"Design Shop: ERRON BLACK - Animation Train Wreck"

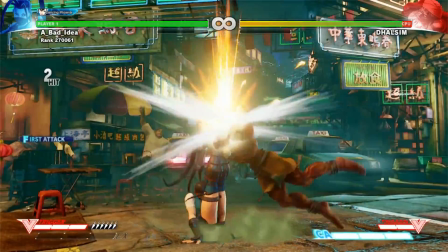(8:18)
In regards to Erron Black, this raises the question, does all of that really matter to a character who isn't a trained martial artist?
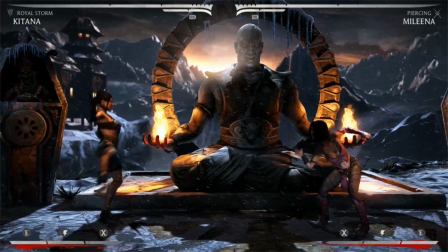(8:26)
Yes, and to a surprising extent, no. One of my animation professors once told me that any animation that looks bad can always be repurposed for something else.
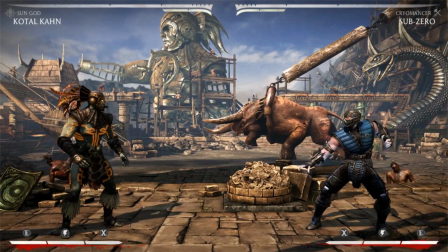(8:35)
Believe it or not, the slow, imbalanced, clumsy attacks that ruin the rest of MKX are actually effective when applied to one single character.
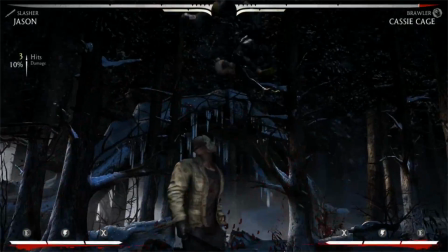(8:44)
Jason. He's a big, lumbering, undead giant who swings his weight around with wild abandon.
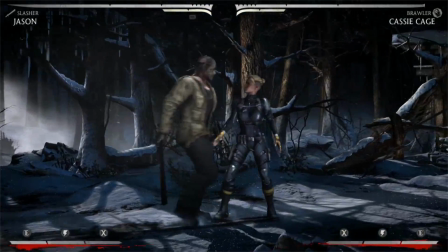(8:49)
There's still a few odd animations I'd personally fix, but otherwise, Jason actually looks good in motion.
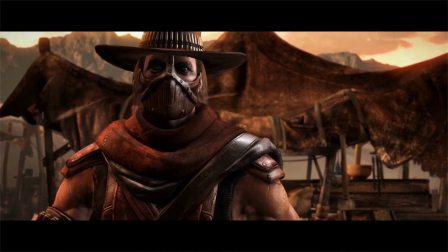(8:55)
Likewise, Erron Black doesn't use Kung Fu. He's a pragmatic street brawler who fights like a scumbag.
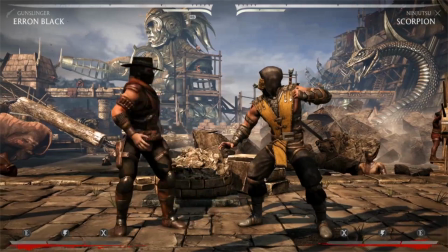(9:00)
He throws dirt, he's got pocket sand, he carries caltrops, he's bringing a gun to a fist fight.
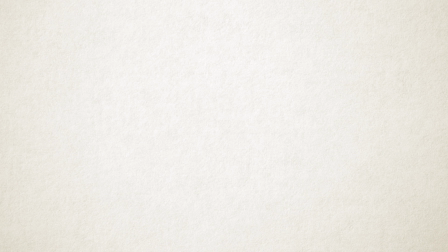(9:06)
He's not going to be balanced or precise. But there is a keen difference between fighting like a punk and fighting like a monster.
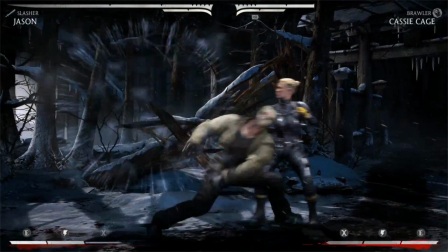(9:13)
A monster like Jason doesn't even really know how to use his body, so the flailing attacks help to make him look unnerving and out of control.
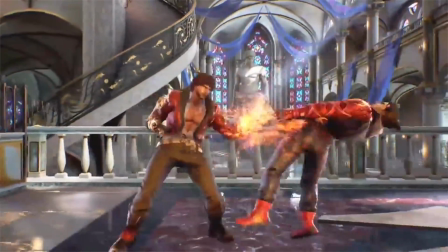(9:21)
Fighting like a punk just means you have no finesse, but you still know where you're throwing your weight around.
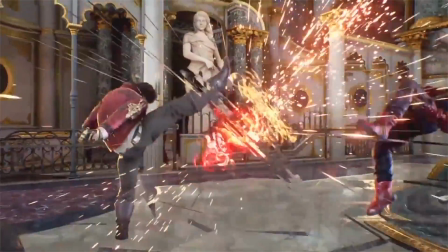(9:26)
In fact, animating an unskilled fighter who throws out attacks with nothing but raw power is a lot like animating a trained fighter,
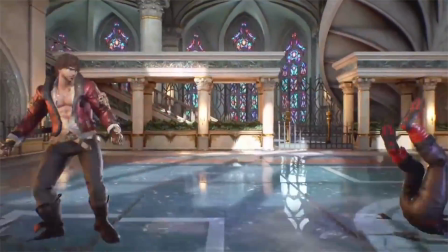(9:33)
except that you have the opportunity to throw all of their weight behind their attacks and make them feel really heavy and really painful.
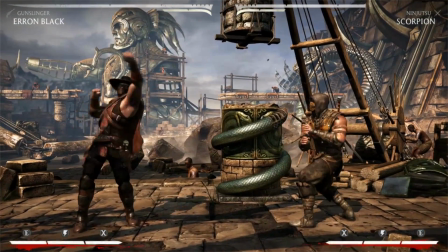(9:39)
In Erron Black's case, MKX's lack of weight in animation makes Erron's attacks look even more pitiful because now they're lacking finesse and power.
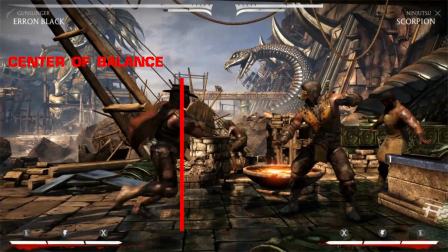(9:48)
Look at this rushing punch attack. He never manages to get his feet past his center of gravity, so now he's literally stumbling forward, carried by his upper body weight.
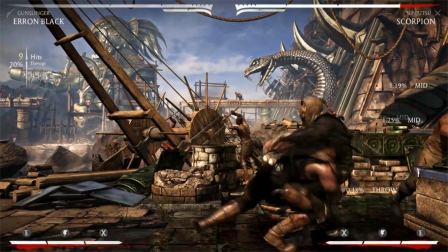(9:56)
I might say this is the worst looking attack in the whole game, and I end up seeing it a lot because in high-level play, the move is actually super good.
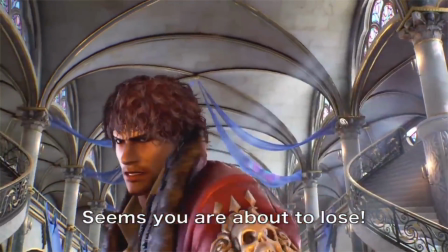(10:04)
A fighter being unskilled doesn't mean he can't be flashy, but he's got to at least try.
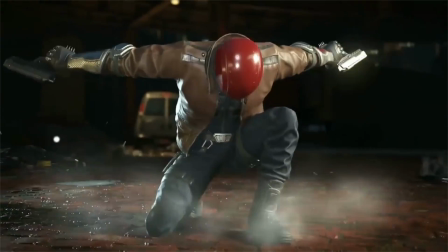(10:13)
At the time of this recording, NetherRealm had just released their first gameplay reveal for Red Hood in Injustice 2.
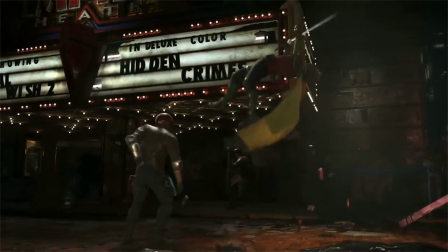(10:20)
It just so happens that Red Hood is an akimbo gunslinger, and wow.
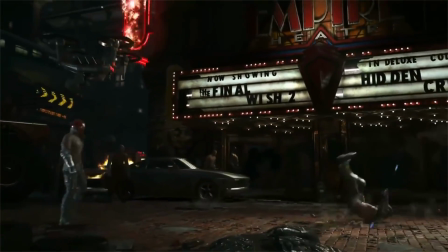(10:24)
They have actually improved on everything I was just hashing Erron Black for.
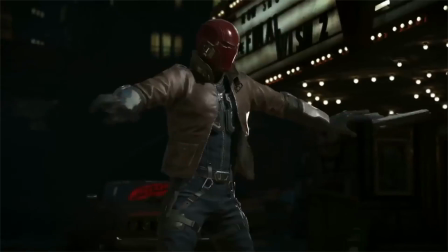(10:29)
His guns are visually distinct and very visible, having chosen a silver finish to contrast his black gloves and brown jacket.
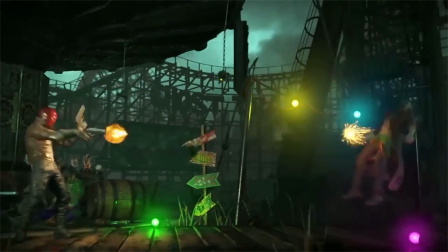(10:35)
His gunplay is slick and stylish, with distinct key firing poses and proper recoil to really sell the power of his guns.
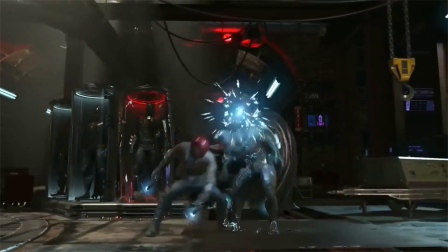(10:41)
Not only that, but he properly pistol whips with the bottom of his grip as opposed to Erron Black, who slaps you with the barrels of his revolvers.
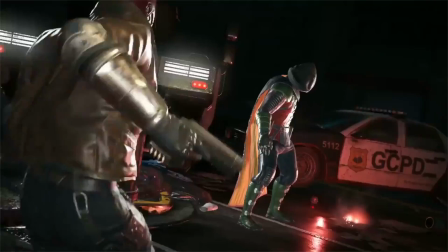(10:48)
I'm honestly surprised. Like, in a good way.
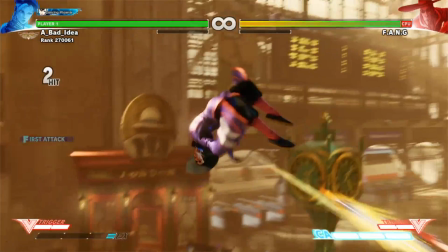(10:56)
If I've never taken the time to express the importance of animation to fighting games, then this is a good place to do it.
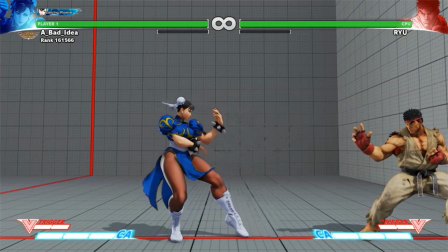(11:03)
Art in fighting games serves the crucial function of communicating ideas to a player without using a single word.
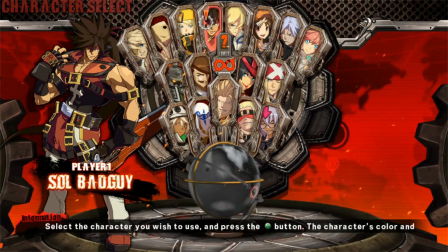(11:09)
I've talked a number of times about how important it is for a character's design to express everything about them in terms of personality and gameplay,
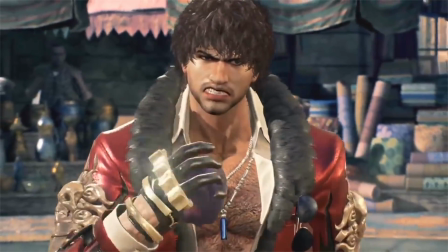(11:16)
but it's also just as important that it shows through in a character's animation.
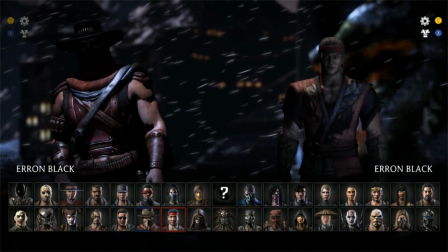(11:20)
And today, we learned what happens when an animation fails to bring out a character's expression. We end up with wasted potential,
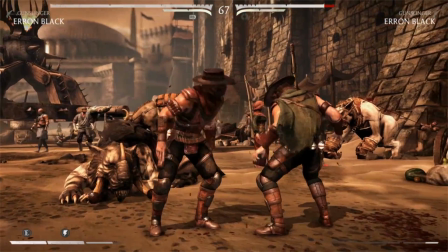(11:27)
a disservice that not only fails to do justice to a character, but one that outright destroys him.
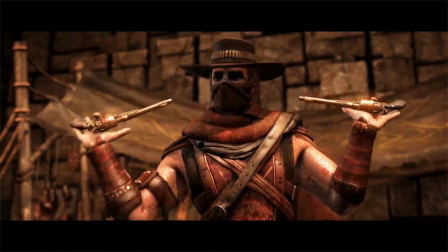(11:33)
Erron Black, your chance came and went, but it looks like it's time for you to shuffle on.
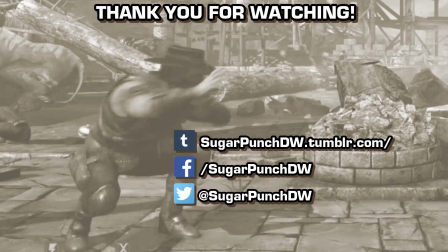(11:38)
And that's it for today's Design Shop.
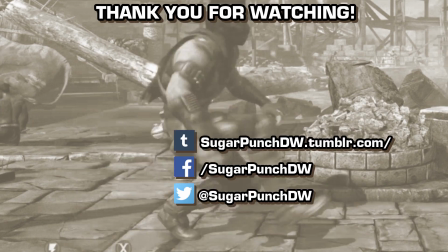(11:40)
Hopefully this will be the last time I'll ever have to touch Mortal Kombat X. Feel free to discuss in the comments below, and if you want to hear me talk more about character design in the future,
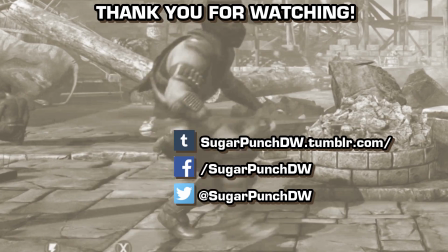(11:49)
go ahead and hit that subscribe button for more weekly anime and game content.
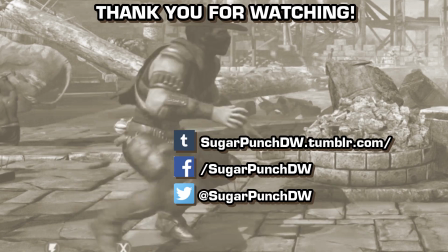(11:53)
I'm A.B.I, and let's see, as of now it's about 12 o'clock on the dot, and... It's high noon. Ah, shit!